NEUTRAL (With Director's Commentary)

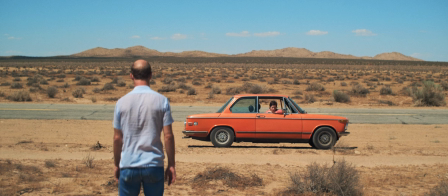481s
and also if you notice here in the desert all my clothes are like faded blue um uh in the flashbacks i'm rich or blue
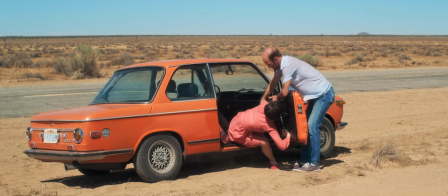490s
and i match uh katie who's emma emma is the character name katie
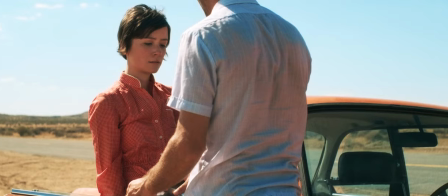494s
was playing her our clothes are both like rich blue because we're a pair and we like
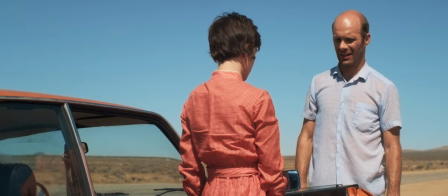499s
match um but now that my life stinks i'm all dried out it's like
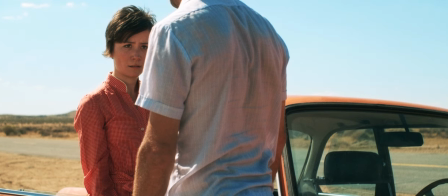504s
a subconscious thing i'm i don't expect anyone to pick up on that but maybe they would
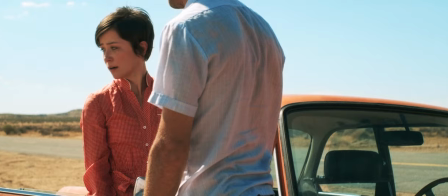509s
not realize it coming up is my favorite shot in the whole
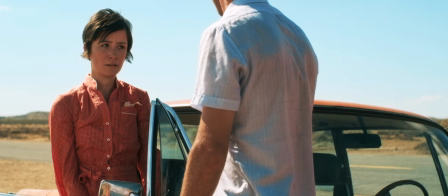514s
movie i don't know why i just i just love i love
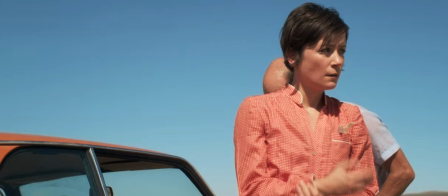519s
the look of it i want it to be like the poster but it's like you know land it's a landscape it's not a portrait it's coming up ready
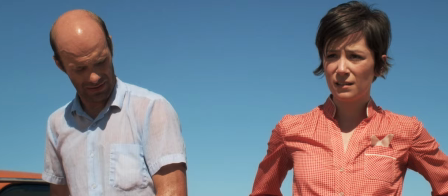528s
any second here goes it's when i look down at her right
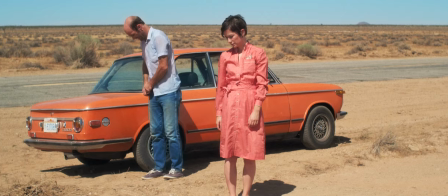532s
there boom if i pause it when she's looking out and looking down something
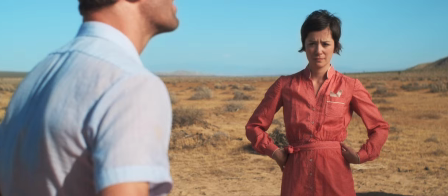537s
about that frame itself i'd always land on it when i'm editing and it just looks so nice it looks like a classic 70s movie and i feel like
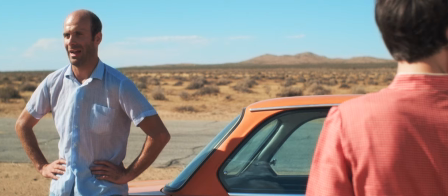544s
movies in the 70s look the most like a movie to me quote unquote a movie i don't know if it's because they're all on film
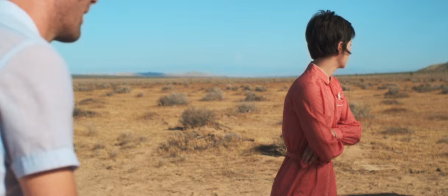551s
and i'm just i grew up seeing film but film itself you know this looks more cinematic and like less like real life and movies nowadays kind of look
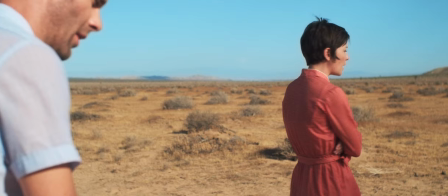559s
more like they move faster the frame rate's different it looked too clean it looks like just looks like your eyeballs and dirty film looks so
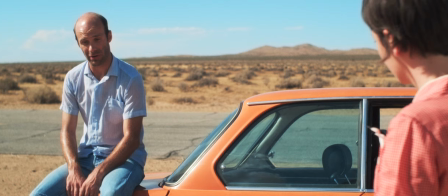566s
good that shot kind of looks like a 70s movie to me anyways uh and these jeans i'm wearing here they actually
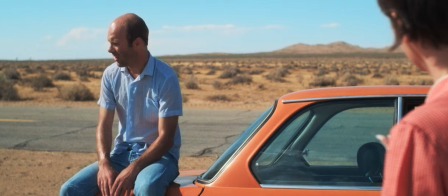574s
change no one's going to notice but it's kind of like my die hard tank top thing i was i forgot to pick up the jeans that i wasn't aware in the short
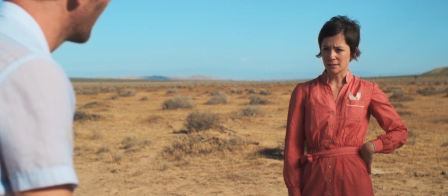582s
from the tailor and i've had so much to think about so seth actually brought them out when he came out my brother seth during this
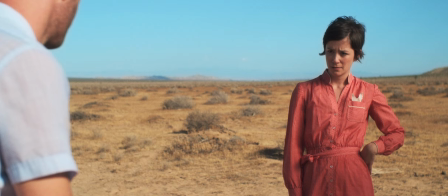591s
scene so you'll see my jeans change they're like darker blue jeans and then the ones the jeans i'm wearing for the rest of the short are like coming
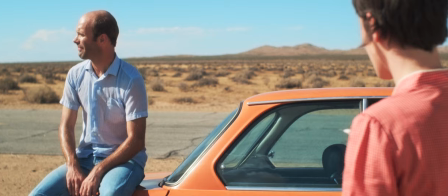600s
up in a second they're lighter blue they match my shirt better um they're actually my favorite jeans i think that's them right there okay that's not
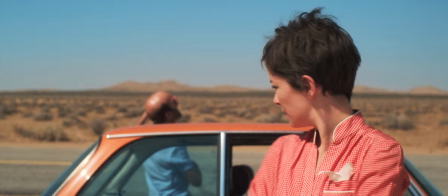606s
them right there that was them when i was sitting on the trunk we shot coverage of the scene when i was wearing both pair of pants you'll
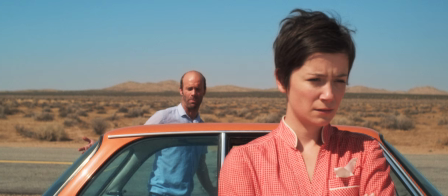612s
see them later that spaz right there i never loved it i didn't love any of the spazes i was doing
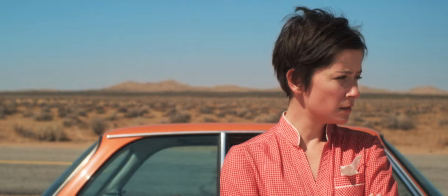617s
in this line did you make that card appear from I just don't think that people understand what I'm saying.
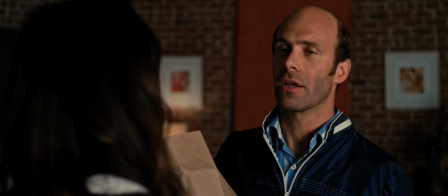623s
It's like I'm saying car He's still freaking out about how she made that card up here in the middle thin air.
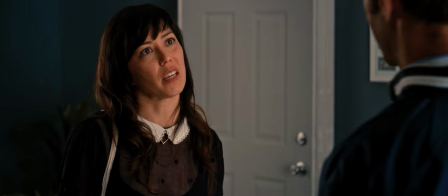629s
I didn't want to straight up say that Anyways, okay, so I got a lot to say about this scene
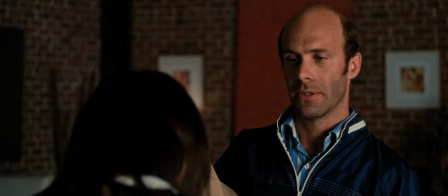635s
Both wearing blue things were good until right this moment that door right there does not belong on that wall it
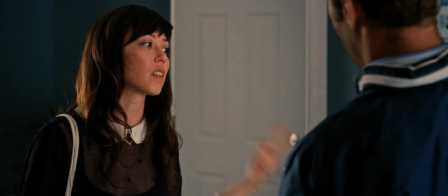642s
We I bought that door from Home Depot and then returned it and it
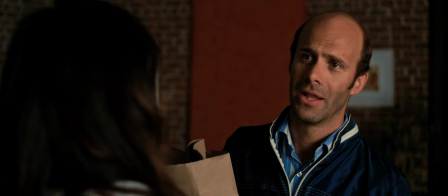646s
was all banged up and ruined but I got it returned uh juice my friend juice she did art department for me in this scene and
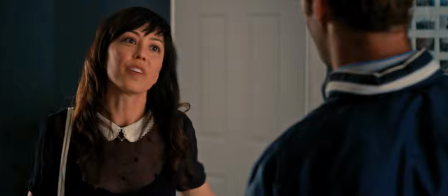654s
she attached that door to the wall and then if you can see katie when she leaves she steps up and over the threshold because it didn't fit it
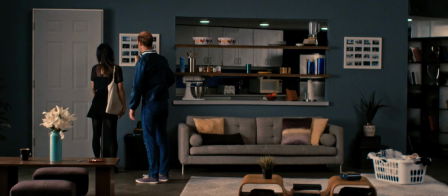663s
wasn't level it wasn't flush on the floor and we just hit the bottom and i wanted five locations in this scene i didn't want the three i wanted
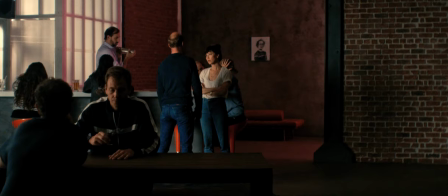672s
five different things but i couldn't afford it because we didn't have enough money and i had to cut stuff out of the script you see
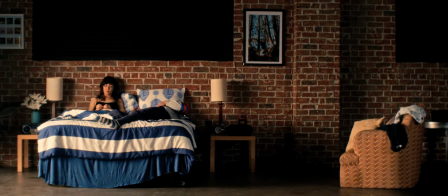676s
you can't see the bottom of the door there that's that guy right there is John the guy drinking at the table that's my stunt coordinator John and
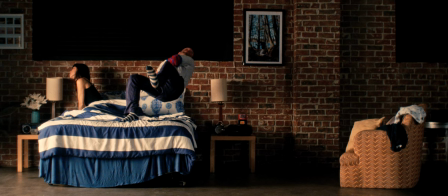683s
my friend Bob is the bartender my brother Seth is sitting at the bar okay I'm actually gonna pause because there's a lot to say about this scene and it's very quick um I wanted five scenes wanted five slow motion pulls and slams but I had to cut it out because
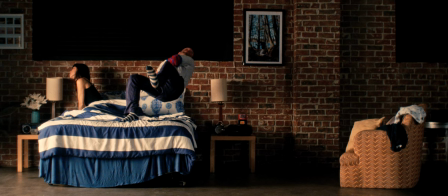699s
we didn't have enough money in the budget um it was I was asking for favors throughout this whole movie and i finally found this one location for super cheap and we only had it for a day so i could only do these three shots and uh it was this didn't come
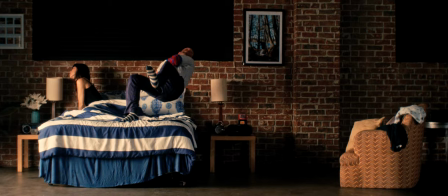715s
out a hundred percent the way i wanted but it's great i'm pretty happy with it but it would have been much different if i would have been smashing through a lot